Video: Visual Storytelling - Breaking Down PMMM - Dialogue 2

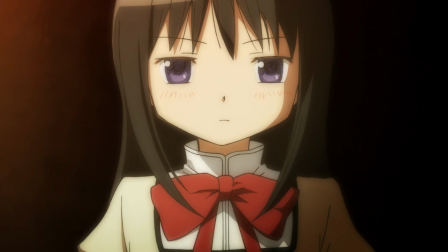(15:45)
This goes right into the other point that Urobuchi wrote into the story that the grief seeds are the currency and there's a reward for getting the witch
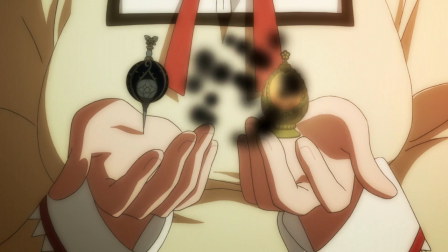(15:52)
and that's the whole thing with kyoko of letting the familiar live and the associations with livestock and all that stuff that we'll get to later it's a misdirection on how we're going to misinterpret homer's intentions for the majority of the show basically pragmatically the world is not set up in a way that
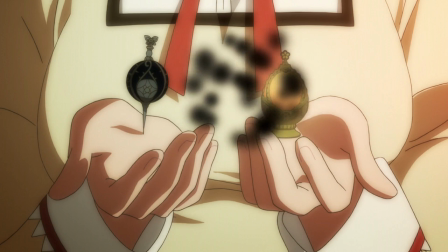(16:07)
allows love and justice and to triumph easily in fact that's all conceit of madoka magica that it doesn't happen just by throwing down your sword and
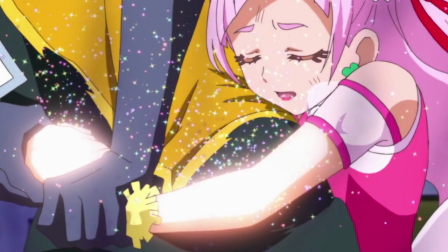(16:16)
saying I don't need a sword and reaching out your hand, it still of course does happen like that, it's just a whole lot more rigged against you.
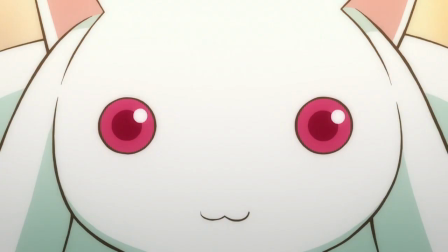(16:24)
And in fact this is in its own way an exaggeration of you know every Magical Girls series,
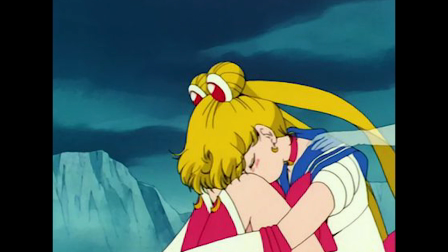(16:29)
that yeah it is difficult to maintain those ideals, to believe in justice and have faith in other people,
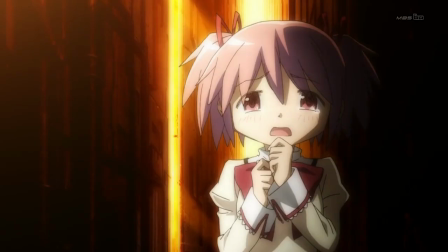(16:37)
but just because it's more difficult to do that in the world that Genu Robuchi has whipped up here doesn't mean that it's any less meaningful or less powerful when it does happen, or that it doesn't happen in exactly the same way. It definitely, definitely does.
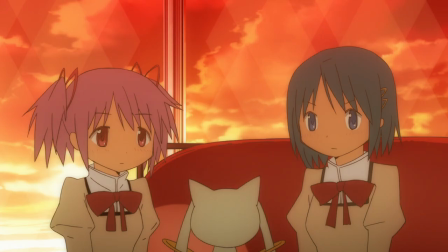(16:52)
That said, and I'm not equivocating here, I definitely want to make a big distinction, there are a number of aspects here that are deliberate inversions on what we would expect.
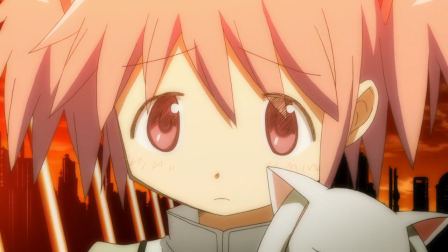(17:01)
The negative side of being a magical girl is heavily emphasized to the characters before they engage in the act of becoming a magical girl.
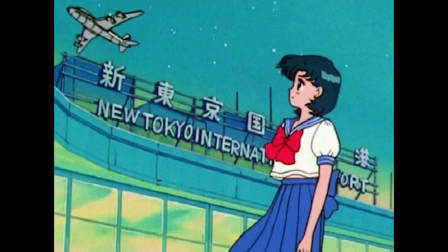(17:09)
Now, consider that somebody like Amy Mizuno has three episodes entirely dedicated to how much it sucks to be a sailor soldier and she doesn't want to. In fact, all the inner soldiers do. However, she's not given it the option up front and told how upsetting it's going to be to have to fight evil every day.
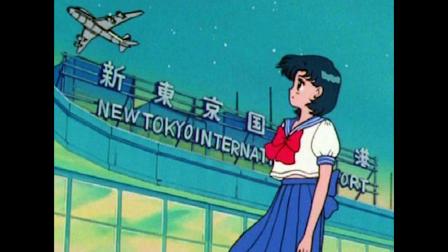(17:28)
She's not told to think about it in those early Sailor Moon episodes when she grabs the pen and transforms.
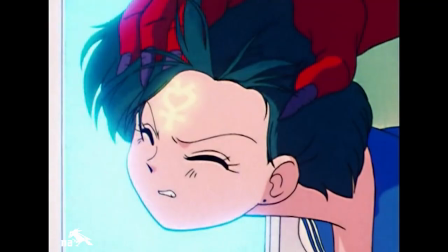(17:34)
In fact, no magical girl is given that, even if they do come to realize it later on.
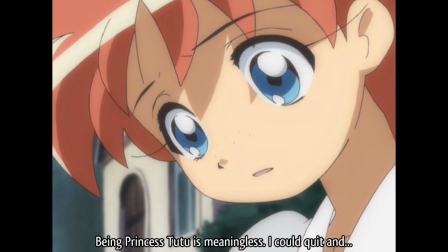(17:38)
Even a magical girl who is given the option such as duck isn't sat down and as the sun sets told to drastically consider how bad this lifestyle is going to be even if you are making a positive influence on the world i think this is one of the reasons why this episode is
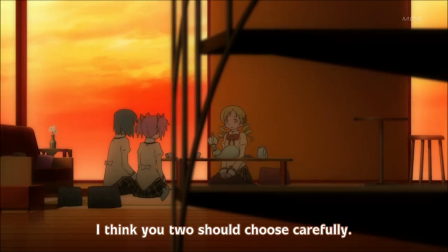(17:55)
tough for people who don't have a background in magical girls when i'm watching this through the first time i'm chewing on this i'm thinking like why are they doing this what are they trying to say about you know the negative aspects of this lifestyle. If you're just an anime fan, this just seems like another magic system and another exposition dump. Last quick shot before we move on here.
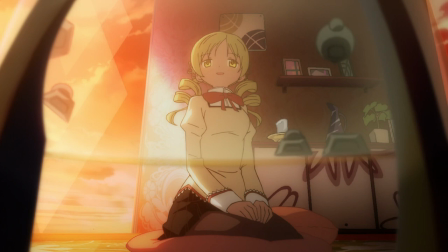(18:13)
What is up with this composition? This is a Shinbo-ass composition. Do we say sort of subtle visual hint that she's going to be torn in half later on? Do we say that it reflects like looking in the mirror or what Madoka sees when she looks in the mirror as it fades into the next shot as Mami continues to talk over it?
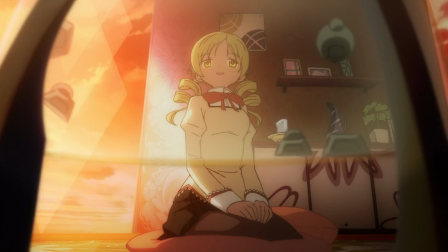(18:31)
Are we being voyeuristic in some way? Or are we setting Mami up as kind of this paragon of stability who is so high above us?
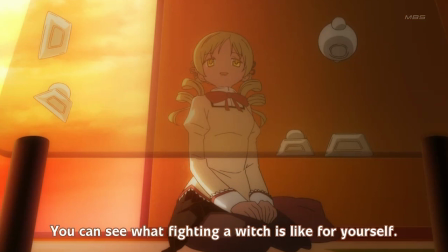(18:40)
While a lot of detail is added, this shot is maintained from the original airing. So I think something's maintained. I'm just not entirely sure what. Finally, can I just say how much I really do love somebody talking over a transition?
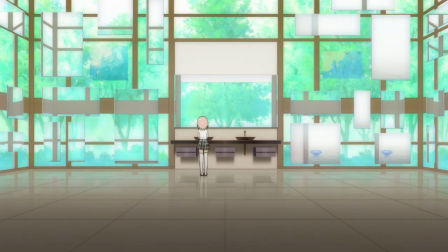(18:52)
I know it can feel super cheesy if you do it wrong, but it's such a powerful tool if you do it right.
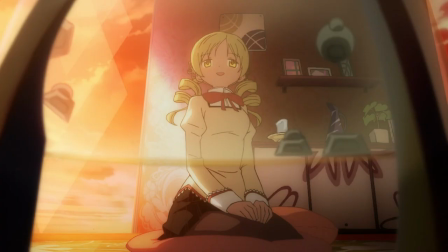(18:58)
And I would say 100 people out of 100 would get the idea that Mami's words are echoing inside Madoka's head the next morning.
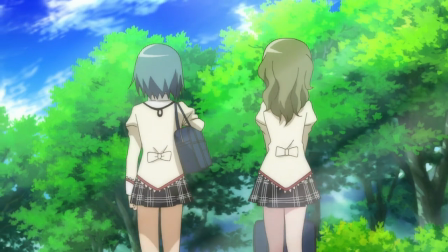(19:04)
Pressing on, pressing on, we're back again with the repetition and the same song. In the same place of Madoka catching up with Sayaka and Hitomi.
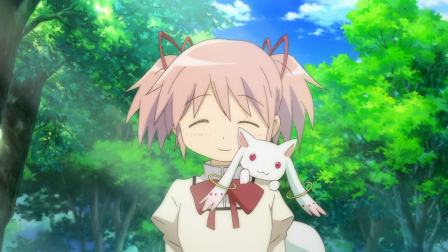(19:12)
Show something once and it should have meaning. Show something twice and you know it's important. For the next bit too, I'd like to point out the translation here. Sayaka refers to Kyubei as a hymn. In Japanese, she uses a pronoun that doesn't have a gender. Soitsu.
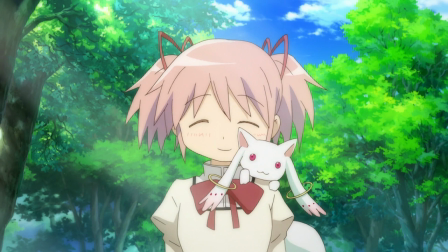(19:27)
That said, I think it's a good translation, and if you're translating it into English, we would really say nobody can see him. But it's just a good time to mention that Kyube's voice actor in both Japanese and English really does the whole alien genderless thing pretty well,
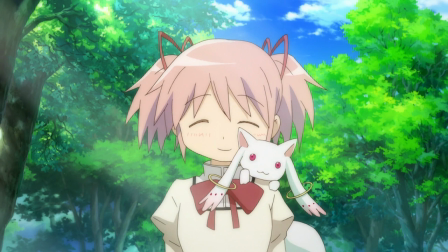(19:41)
while still managing to sound something like Luna and Yuno and all the pre-cure fairies and what have you.